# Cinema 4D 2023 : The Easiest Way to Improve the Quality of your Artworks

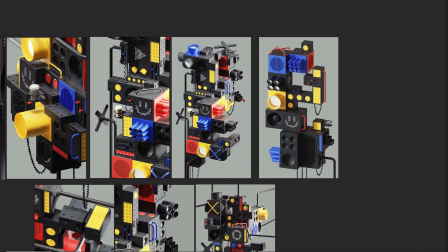(0:00)
Hey, what's up guys, this is 3D Bonfire back with another amazing tutorial, and this time I want to show you how you can elevate your renderers from something that looks flat and
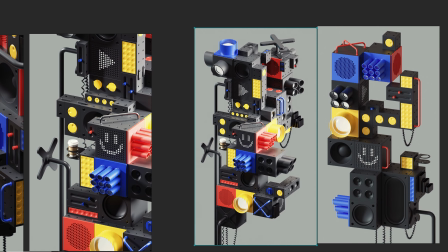(0:08)
boring like this one into something that looks just more beautiful and crisp with highlight areas, shadow areas, and overall it's just a way more beautiful lighting solution.
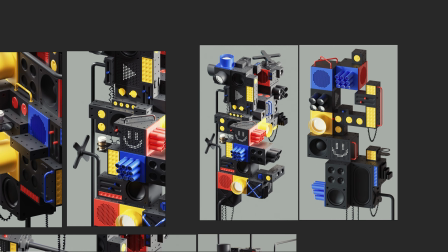(0:18)
Alright, so let me tell you how you can lift your renders from something that is boring into something that is interesting.
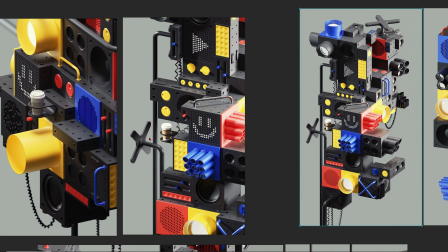(0:24)
Today we will use Octane, by the way, but I think there will be an additional lesson with Redshift on my Patreon.
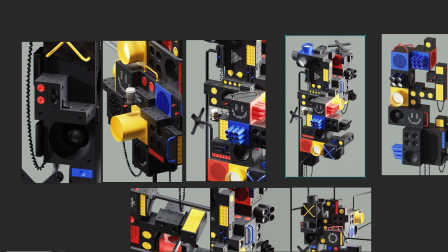(0:30)
And by the way, when I talk about my Patreon, then let me tell you that you will get this asset kit of,
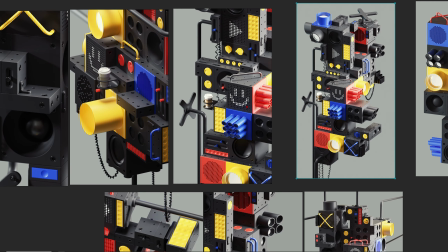(0:36)
I think it will be something like 50 elements, a modular design kit right now on my Patreon.
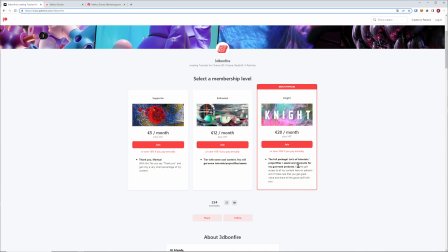(0:41)
So when you go to 3D Bonfire on Patreon and subscribe to the Nights tier, then in February 2023 you will get a 100% discount code for this modular design kit with 50 and more elements on Gumroad. So subscribe to the Nights tier in February 2023, then you will get this asset kit for free,
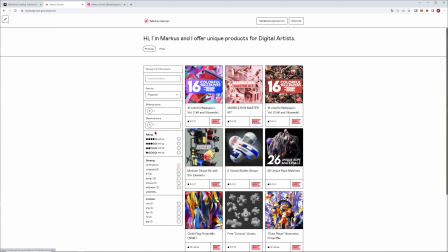(1:01)
but later you will still get a 50% discount code when you subscribe to the Nights tier.
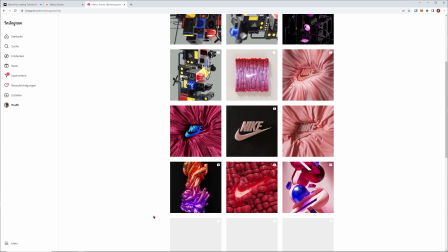(1:06)
Alright, this is me on Instagram if you want to follow my latest art. Okay, but other than that, let's just dive straight into Cinema 4D and have some fun.
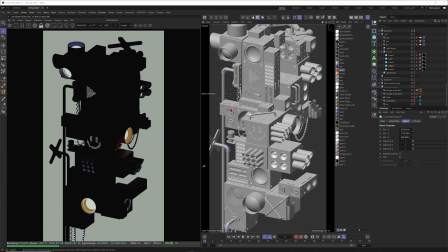(1:14)
Alright, so finally in Cinema 4D, and I'm sorry if the audio quality will suffer a little bit from my loud computer. The two 3090 cards just make this machine a bit loud when it starts to render. Alright, so sorry for that.
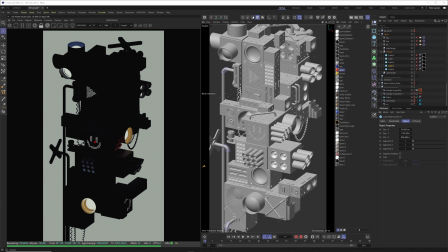(1:28)
Anyway, I will start with this simple view here, and you can see only the emissive materials right now add color and light to the scene. So already I would say this is a nice rendering if you want to go really abstract and just use the silhouette,
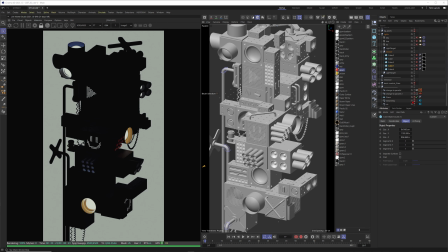(1:42)
but let's just build something on top with the lighting. So you can see I use your standard HDRI solution. So first I will put this HDRI in to just give the scene a little bit of ambient light.
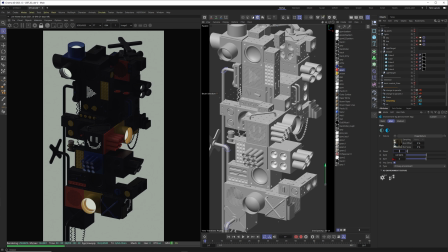(1:55)
So let's just open this one up, and you can see I have this on 0.2. When I put this one to 1, then it will already get quite bright in the scene.
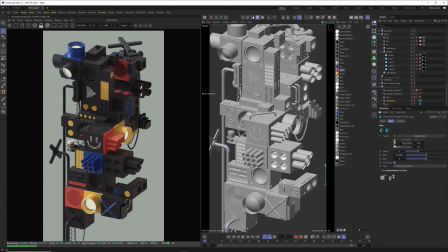(2:04)
You can make it really bright, alright, and maybe you think this is already looking good, but I wouldn't totally rely on the HDRI in that case.
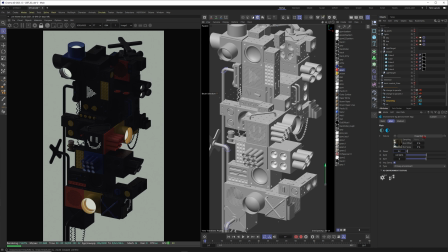(2:13)
So I will make this one really subtle, and honestly you can use whatever HDRI that you prefer. I like in that case from Maxim Ross. Just search for him and he will offer a free HDRI set, alright, and I used Bathroom Heart Pierre.
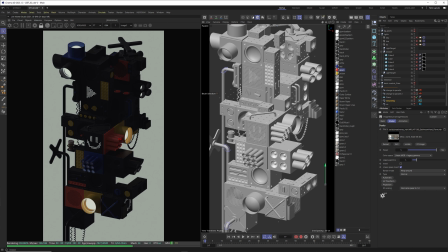(2:29)
Okay, but honestly it doesn't really matter because we use it to get a little bit of ambient light in the scene. Other than that, I will fix the camera here, get out of the camera, and you can see,
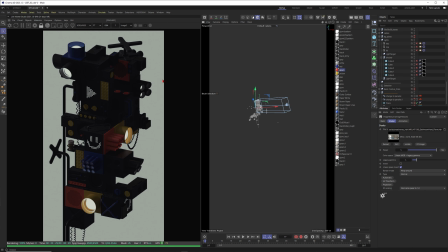(2:40)
by the way, I'm using a parallel camera to get rid of all kinds of distortions. So for example, when I will put this enable AB comparison into it to just see a line here,
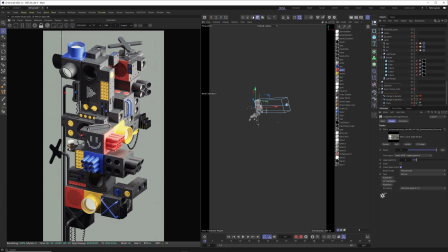(2:51)
then you can see that all of these lines are perfectly straight,
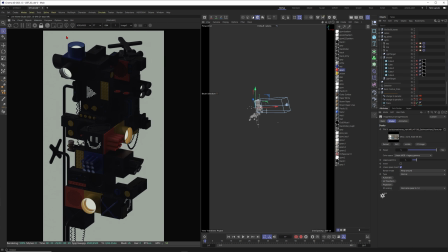(2:55)
and this is what I really love when I'm working with abstract compositions where I just want to get rid of all kinds of distortions. Anyway, you can see the camera is looking onto our object like this, and now let's go to the light setup.
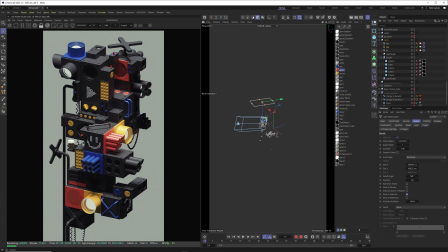(3:09)
So first I will start with a top light. So this is just coming from the top, as it already is telling you. Okay, so that was not a big surprise, and you can see already that this is looking way more interesting, of course.
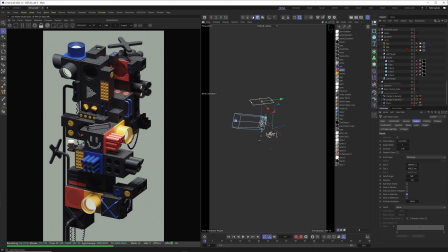(3:24)
And these top lights, I just love them, so I use that quite a lot. And of course you could use just your standard area light, but in that case, to have the light just a bit more focused and get a more interesting light distribution pattern, I think I used an IES light.
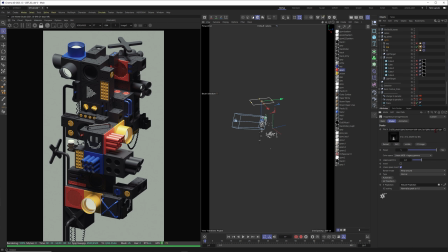(3:39)
Alright, so you can see in the distribution is an image texture, and when I go into it, then you can see this is from a kit which is called Leo Moon. Just search for it. I will also put it into the description of this tutorial. But then I choose Define Spot IES file, and this will just focus your light a little bit.
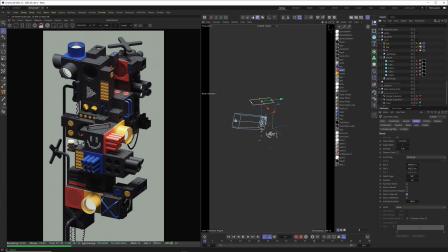(3:59)
When you compare this one to your standard area light, let's just do this one,
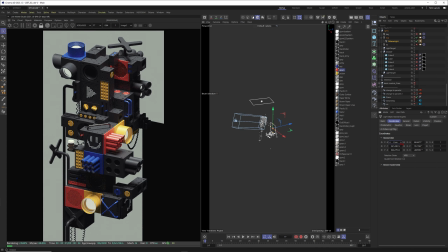(4:03)
put an area light into the scene, go to the coordinates, put everything to 0.